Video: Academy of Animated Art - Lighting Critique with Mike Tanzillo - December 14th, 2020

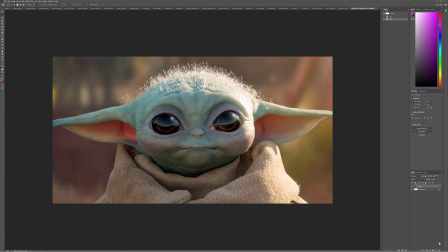[0:07]
Happy Monday, everybody. We have a big week in store for you this week. So we've got today's lighting critique, but the big announcement is this Wednesday, we are going to be interviewing live Baby Yoda. Well, not exactly Baby Yoda. We're going to be interviewing one of the men who helped create Baby Yoda, a guy named Peter Weir-Clark.
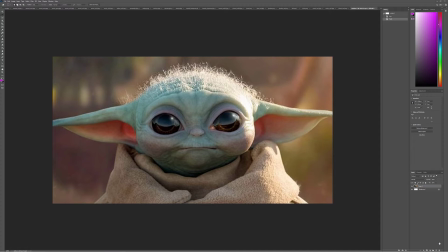[0:26]
He's an animatronics artist. He's a mechanical engineer. He's a fascinating dude who's worked on a ton of movies, including helped building the animatronic Baby Yoda you guys see in The Mandalorian. So we're very excited to meet him, hear about not only this project, other projects he's done, how he's working on.
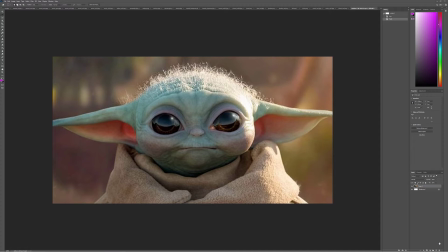[0:44]
And the big thing about our interviews is we know that many of you are looking to get into this industry. So we always try and focus on how these extremely successful people got started in the industry and how they went from dreaming of making cool stuff for films to actually doing it.
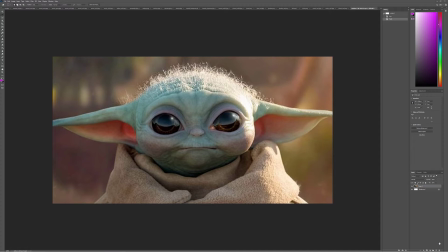[1:03]
So we're really excited to see Peter on Wednesday. That will be 1 p.m. Eastern Standard Time, New York time, 10 p.m. West Coast Pacific time. Please check based on the 1 p.m. New York time to see what time that will be locally for you. We will be doing it on our YouTube live channel.
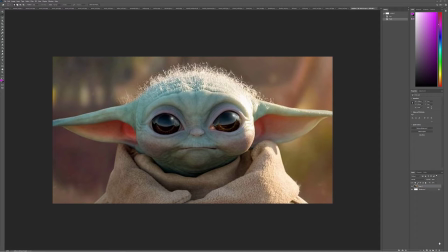[1:21]
You can find the link in the announcement section of our Discord channel and or you can just search for Academy of Animated Art on YouTube. Obviously, it'll be recorded on there. So if you're busy, if you're working and you can't make it, it will be recorded.
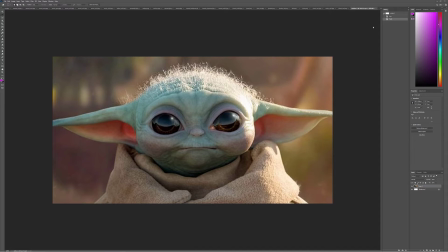[1:36]
But once again, check it out. We're super, super, super excited to have Peter. Okay, let's get into today's critique. So you got lots of images, tons of reference images, which is so cool.
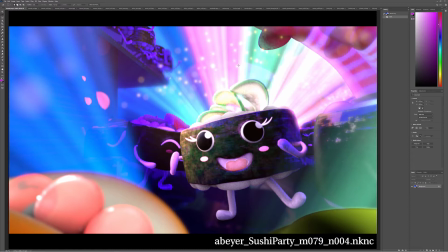[1:48]
You guys have gone off the rails on reference and I love it. Okay, let's start with Aaron B. So this is Aaron's submission of a sushi party.
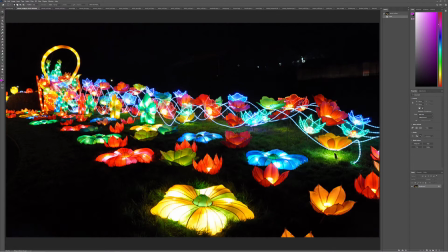[1:56]
Let's take a look at some of his reference. So really colorful,
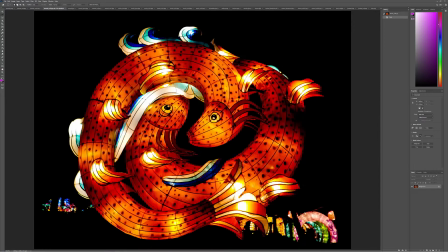[1:59]
really poppy backlit luminaries are all kind of the rage here.
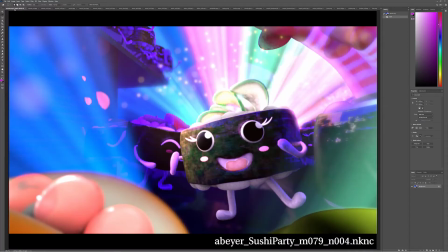[2:08]
So I wanted to kind of focus in on that aesthetic a little bit because there's something about it that's not quite transitioning through entirely into this.
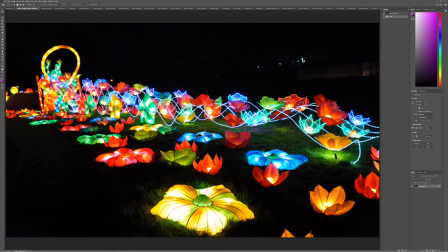[2:18]
And that is a very clear pinpoint of light back behind. So there's like, you can see the light sources here, here, here, here, here, the light source here in the middle. There's, you know, like you can see the individual light sources and then there's like a ramping effect of, of light to dark in between those,
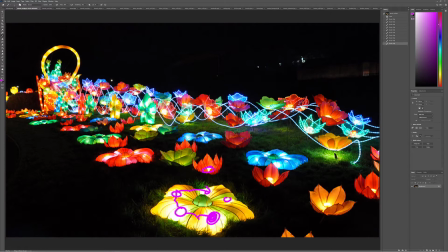[2:35]
in between the light sources coming around here, as well as all of the other ones. So like looking at this flower, there's clearly a light source there and it dissipates as it goes out.
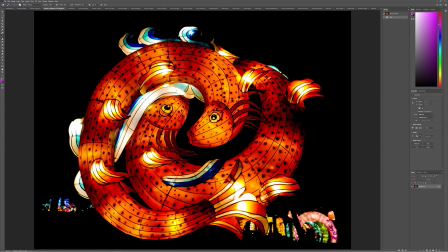[2:43]
So I'm not quite sure exact. And you can see that kind of time and time again throughout all this reference. So I'm not quite certain where that's going to feed into yours.
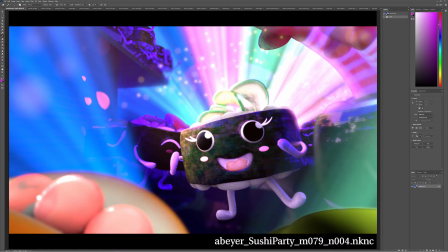[2:52]
Um, because it's a little bit different, but, but the main gist of it is is that if you're going to be doing it like with with uh the row with the fish eggs here you know it would be more like there would be a bright light source and then it would kind of dissipate as you go off because i think you could i think you could kind of
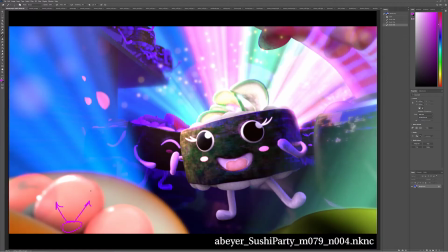[3:09]
hit up um more of that look in those um the one thing about that is well the one thing i wouldn't match in your reference is a saturation point because i think you've got a really nice color scheme going on here these greens magentas and blues are like
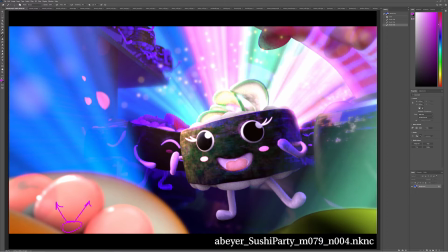[3:24]
really starting to fuse together nicely um and same thing oh with the the glowiness would be really helpful on these guys because these these are feeling a little cut out like they're not really interacting with the other environment so i feel real good there um i love all the focus on this one
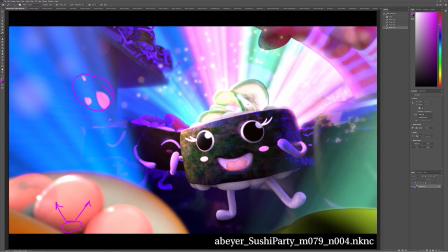[3:40]
character i think that's great it's like the god rays of the background are just kind of springing out of of her um some things to watch out for. We've got, again, there's a little bit too much blowout on the cucumber up there.
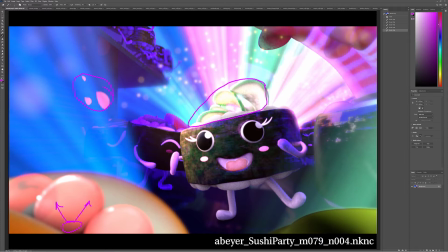[3:56]
It's just, it would be nice to get a little bit of a darker, richer green value to kind of ground it up there and really kind of separate off from the super bright background. I love the face. I think you got to watch out for the eye right in here.
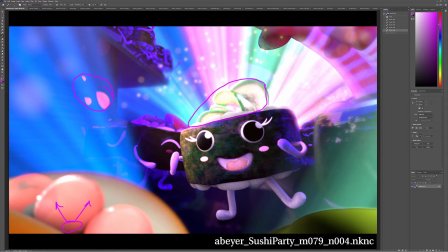[4:13]
This eyelash is getting very clipped out, very bright but at the same time i do think we could push a little bit more uh value on the sushi roll of the face itself that may actually come in specularity um it may come in diffuse you'll you can play around with that but but
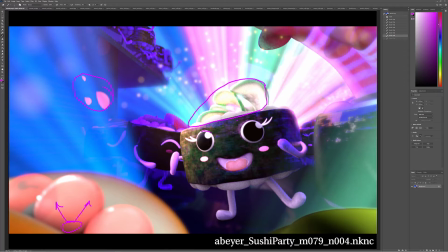[4:29]
as you push more light on there you may need to tone down the white value uh in the material on these guys to get that to help balance out um and then additionally uh you may want to push the white value of the rice just a little bit brighter so it's just like
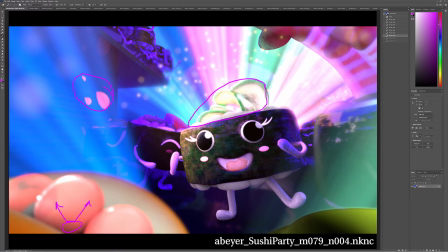[4:45]
because white values as you know are super super tricky and it's just like a matter of balancing those in so like getting this not quite to be that bright and that maybe to be just a touch brighter and then um for your character just i would smooth out the geometry on that because
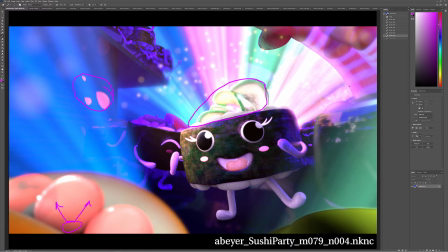[5:00]
i see a little faceting there on the edge uh this area here could use some attention everything inside here um it's just because like this object now has kind of a outline to it but also like a haze over it um and then this one is just kind of a abstract shape and
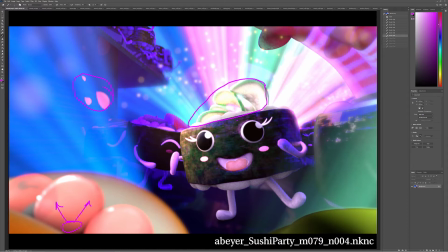[5:20]
so i'd like to see a little bit more um you know if this is in the foreground it's not going to have kind of light over top of it um there's not a lot of space that looks like between these two so i'd like to have a little bit if it's going to be closer to the front let's darken it down to create a vignette with it more
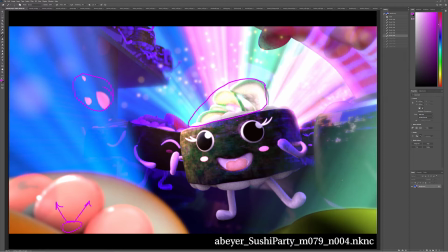[5:37]
um more about darkening because again it's close to the foreground we need those black points to be a little bit lower it's just because like this is looking a little it's like distracting us a little bit um
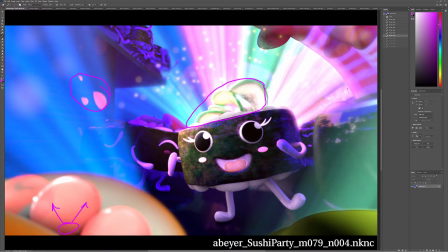[5:46]
uh in terms of understanding the space and how we read depth in this scene i do think you could push the depth of field a little bit more i love i love seeing this here in the foreground you could push it a little bit harder and then you these guys can even go
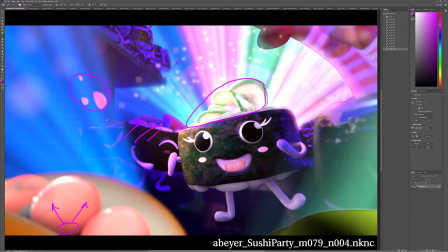[6:01]
out of focus back here a little bit because we're so shallow we're so macro i think you can kind of push that a little bit, but I'm loving the sparkles back there. I'm loving the lights. Um, these, this crew up here might be getting a little bit saturated in that, in the purple, but I think, um, but I like that they're kind of setting back into space.
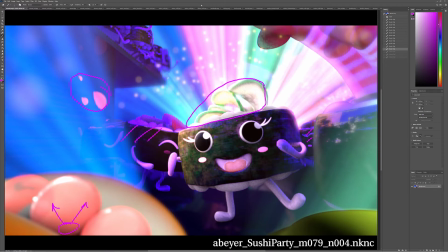[6:21]
All right. So that's overall, uh, what I think of, of what we've got here. It's really, really fun. It's really, really an energetic, exciting. This feels like, this just feels like it would be a commercial in Japan, like super excited, that level of energy.
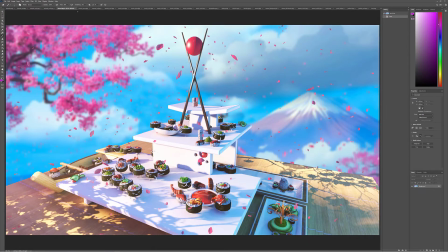[6:35]
And you're able to get that from a still, which is really, really exciting. All right, Aaron T. This is, let's see, this is your previous one.
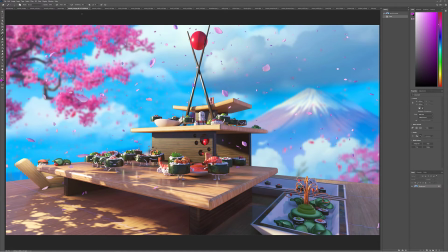[6:44]
Oh, this is your previous one. Oh, no, I'm sorry. I'm sorry, sorry. This is your previous one. And then this is your updated one with the white plates.
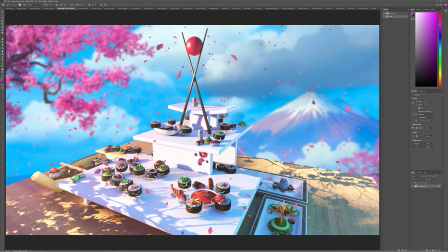[6:52]
I think the white plates look cool.